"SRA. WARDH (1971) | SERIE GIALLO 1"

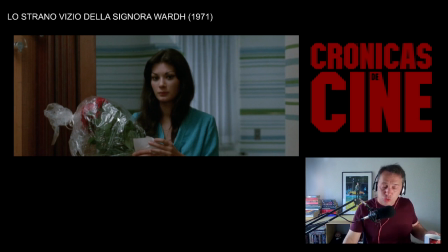3623s
Bueno, el verde vegetal suele ser un verde que habla de juventud, de frescura, si queréis, pero eso tiene una contrapartida porque el verde es también, pues como se ponen las frutas cuando se pudren,
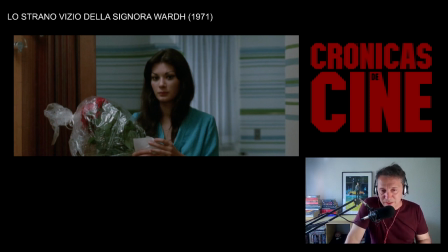3642s
pues se ponen de color verde. Por lo general las cosas que se pudren tienden al color verde y a ese es al que alude la podredumbre moral de este tipo y que de alguna manera impregna también a nuestra protagonista porque ya digo que ella no se siente una víctima pura de este tipo.
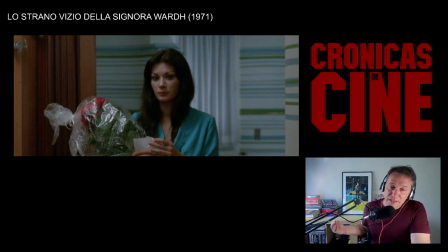3662s
sí lo es, es una víctima pura de este tipo pero además participa de cierto placer sexual en el recuerdo de las agresiones de este tipo con lo cual ella se siente un poco cómplice de sus propias agresiones en ese sentido, por eso ella está rodeada de verde todo el tiempo porque no se siente totalmente inocente
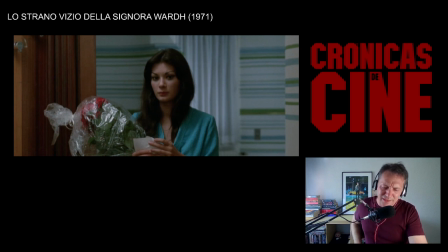3680s
y ahí está él para recordárselo con esas cartas y con esas flores
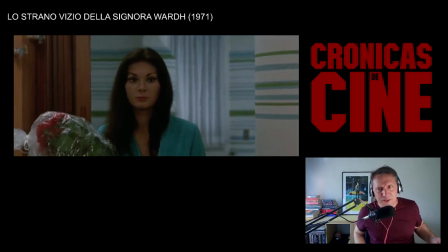3689s
ya digo, el argumento de esta peli es bastante retorcido
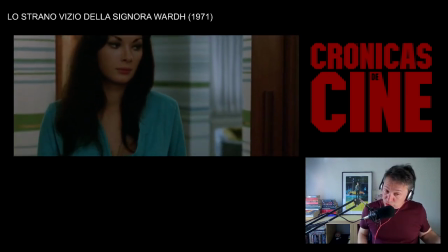3695s
como corresponde a todo yalo
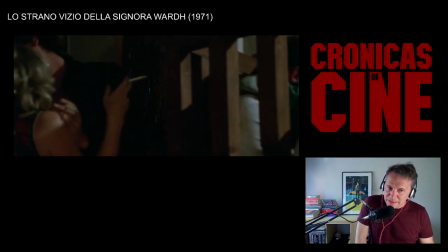3701s
otra cosa típica del yalo y del cine de los 70,
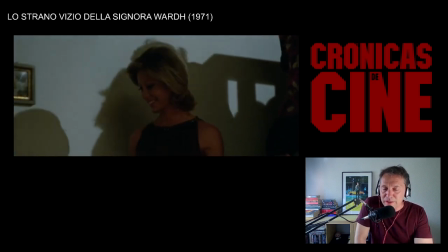3704s
los guateques el guateque casposo lleno de tíos medio hippies con tíos trajeados
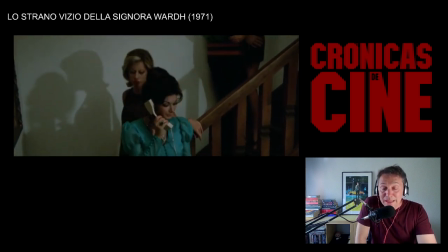3712s
con canutillos siempre aquí y allá y ella otra vez vestida de verde de manera
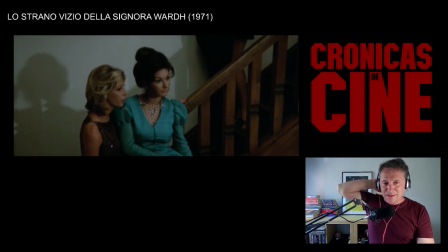3720s
que no consigue abstraerse a esa presencia ominosa Al llegar a Viena,
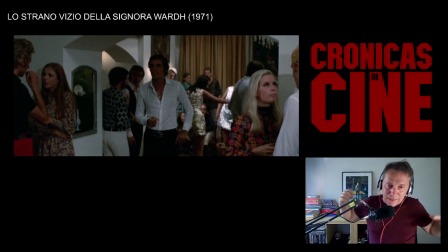3727s
su exnovio Jan está impregnando toda su presencia allí.
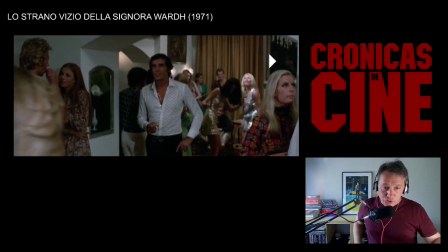3733s
Y aquí tenemos a George Hilton, el chulazo.
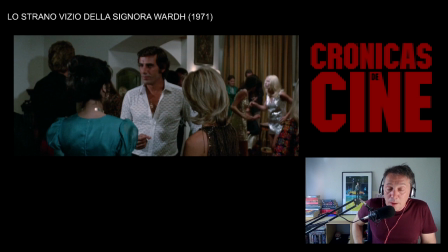3740s
Por lo general va a ser el guapote de todas las pelis que vamos a ver, de Sergio Martino, pues tienden a tener a George Hilton como el chulazo, el pecholobo. mirarle con esos medallones pecheros con ese pelo en pecho con esas
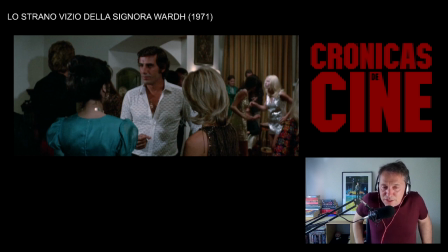3758s
patillas de la época es un galán tiene unas pintukis a veces que te quieres morir va a sacar luego que ya les voy a enseñar una chaqueta de flecos blanca con flecos así como de buffalo bill que es para para colgarlo
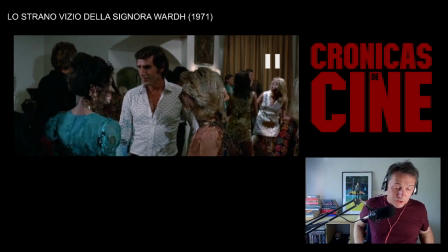3779s
ahí está George Hilton que en realidad se llamaba Jorge Gil, pero no Gil G-I-L, sino Jorge Gil Colina, Jorge Gil H-I-L-L era un actor uruguayo que es lo mismo
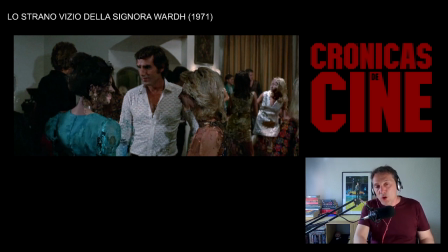3795s
la naturalidad con la que el idioma castellano producía con el idioma italiano en los años 70 pues lo fue derivando de Uruguay, de la escena uruguaya a la escena española y de ahí pasó a la
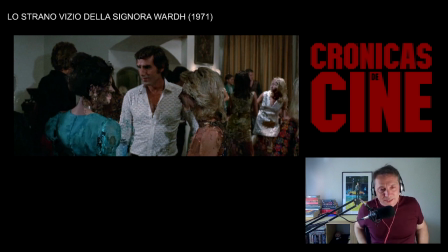3810s
a la italiana Hizo un montón de westerns y de todo tipo de películas explotativas italianas de la época Hizo un Sartana, Sartana ya sabéis que es una serie de Spaghetti Westerns muy especialita Y
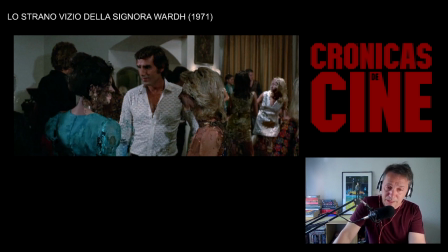3828s
hubo una de las entregas oficiales que el protagonista no quiso hacer Y se la dieron a este hombre, o sea que tuve el honor de ser Sartana en una ocasión
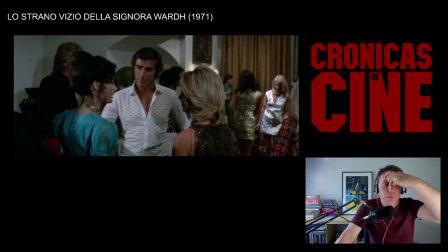3840s
Ah, bueno, y de hecho tenía este también su propia franquicia de Spaghetti Westerns, que era Aleluya, creo que hizo, no sé si son dos o tres oficiales, antes de que se usara el nombre, que eso lo hacían mucho también los italianos, pues cogían un personaje, ¿no?
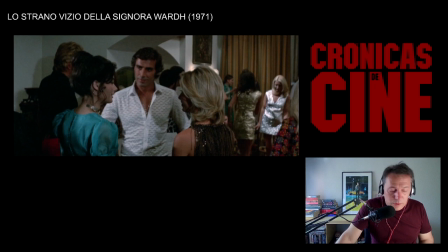3857s
Sabata o Sartana o Aleluya y hacían películas con él. Y cuando ya estaba más o menos agotada la fórmula, empezaban a usarlo para...